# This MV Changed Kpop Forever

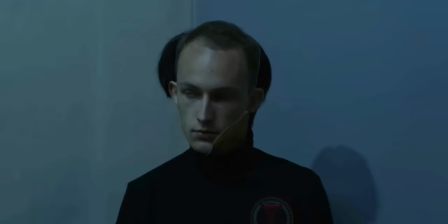12:21 I don't know all their names They just rotoscoped out his head and just slapped it on top and then they use the arm right here It's very specific the way that they have to have their arm across their body and covering their entire head Because that's what helps the masking the camera angle
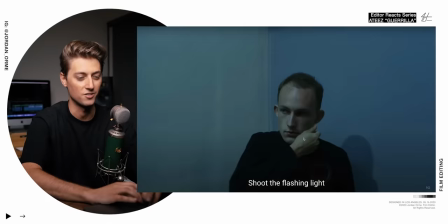12:35 and everything is very very intentional here And when he pulls his arm up,
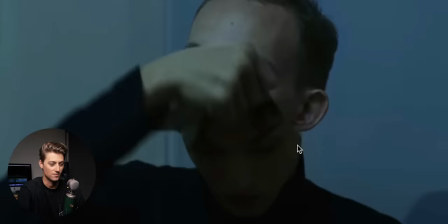12:39 you can see that they used his hand and then they masked out his face right here And then right on this frame they transferred to the actual shot.
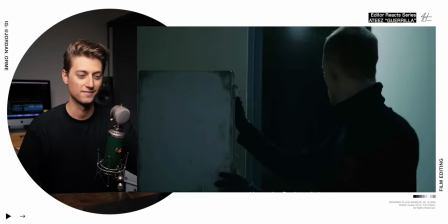12:46 It's honestly a really cool trick It looks so good
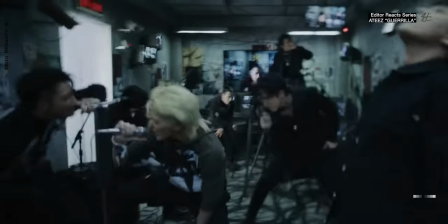12:53 Okay, so when they were in the room with all the microphones they were singing this song They were saying music is a weapon hooligan living with the eyes of emotion closed.
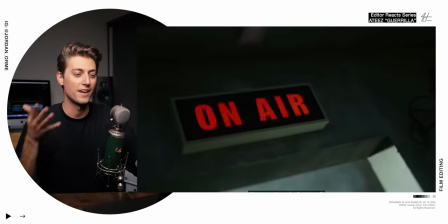13:01 We got to have emotion guys We can't be emotionless. That's what makes us human And so they infiltrate it get on the air and now their message is being blasted to the world
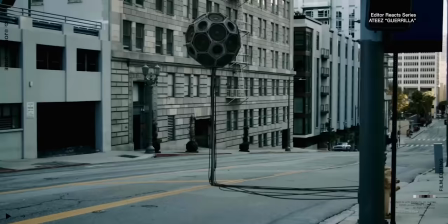13:10 Which is kind of cool because that's actually what's happening in real life They're being able to reach millions with a message of hope and inspiration Which is honestly why I take speaking for editors all over the world very very seriously I just love the whole concept of this. It's awesome.
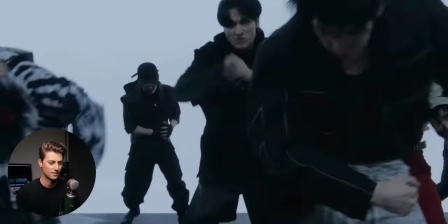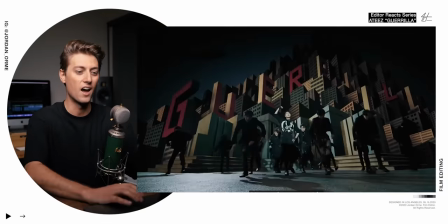13:35 Oh That was a nice hidden cut that was delicious check this out
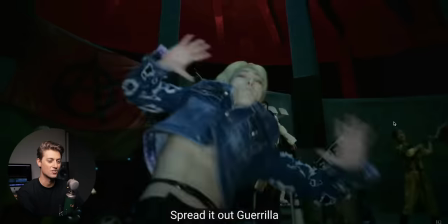13:40 Right there we zoom in really quick and transition because we just have crazy motion blur right
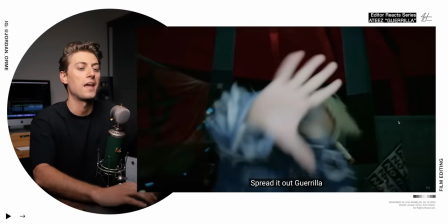13:45 in front of the lens It's a perfect time to cut our human brain can't comprehend what's happening in this frame and this frame So
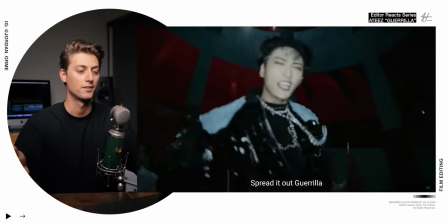13:50 when you cut them together, it's seamless Oh So good
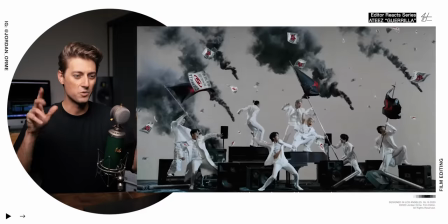13:58 Oh Again the editor with the flashing Oh That's dope.
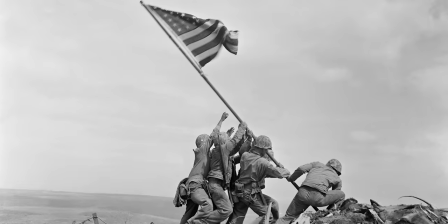14:03 It kind of looks like they're recreating this World War 2 picture from Iwo Jima I could be wrong, but this is where my brain goes when I see this image.
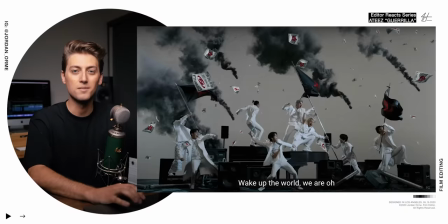14:09 They're going to war, but look what's below them Music they're using music as their weapon of choice to try to make the world a better place.
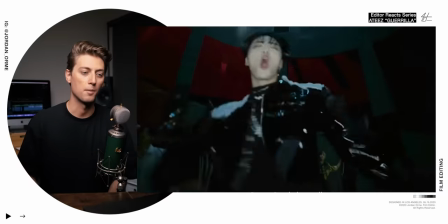14:17 That's pretty dope I love the film grain the film burns to help blend the shots together Again, they did that transition the same one
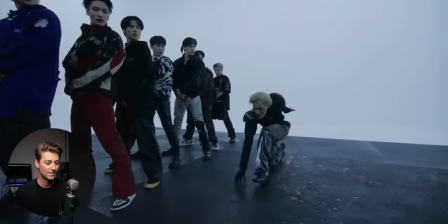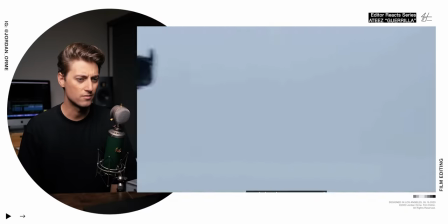14:32 He's wearing like shoulder pads
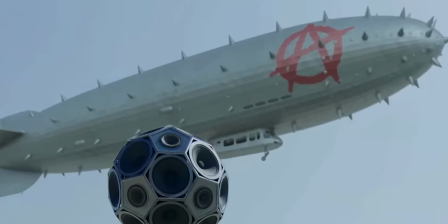14:37 Oh They got a blimp with the ATEEZ logo baby and the editor made sure that we saw that see how the editor decided to punch in We hijacked a frickin blimp a spiky blimp, baby
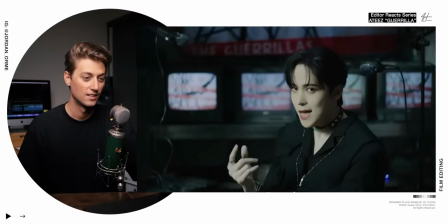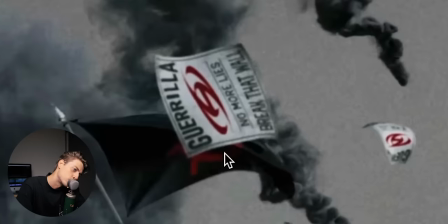14:57 Oh, they're spreading the propaganda the message gorilla no more lies break that wall
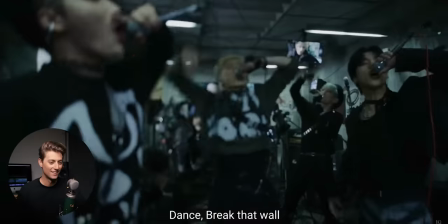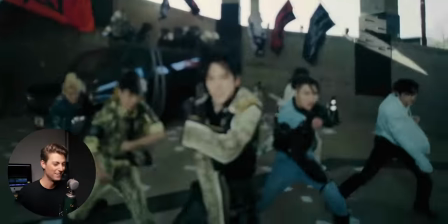15:10 I'm getting so hyped from this, bro! And they're just going in and out of focus constantly.
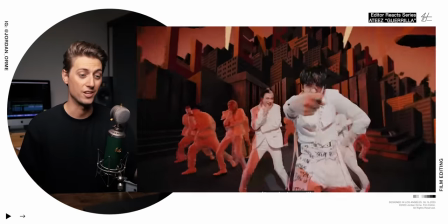15:16 And that just adds to the chaos along with the camera shape, too. It just, they're like, how can we make it as crazy as possible?
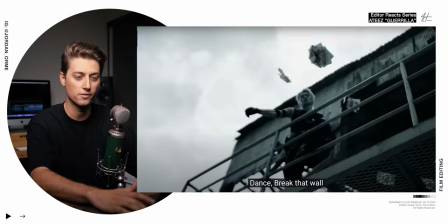15:25 Woo! I'm also really loving this VHS transition. The reason it's cool is because it actually displaces what's below it. Lots of times if you just take a VHS transition or filter and you slap it on top, it doesn't actually affect or distort the image below it.
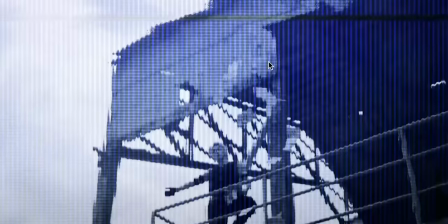15:37 But if you look closely, the lines are actually getting blurred and distorted and that is some good after effects work
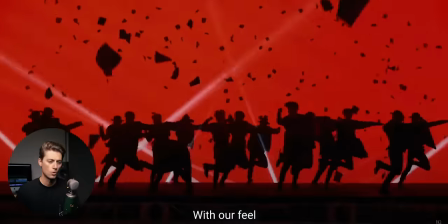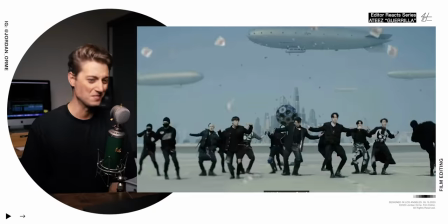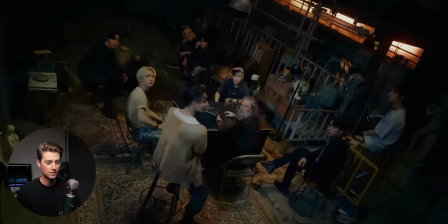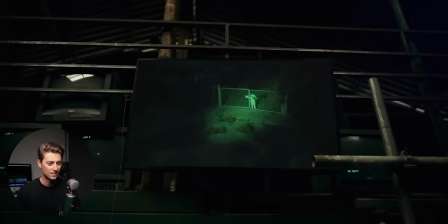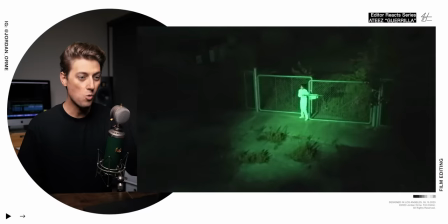16:07 Oh, dang! Somebody from their brainwash facility ventured into the outside world. So back in the trailer, our boy said,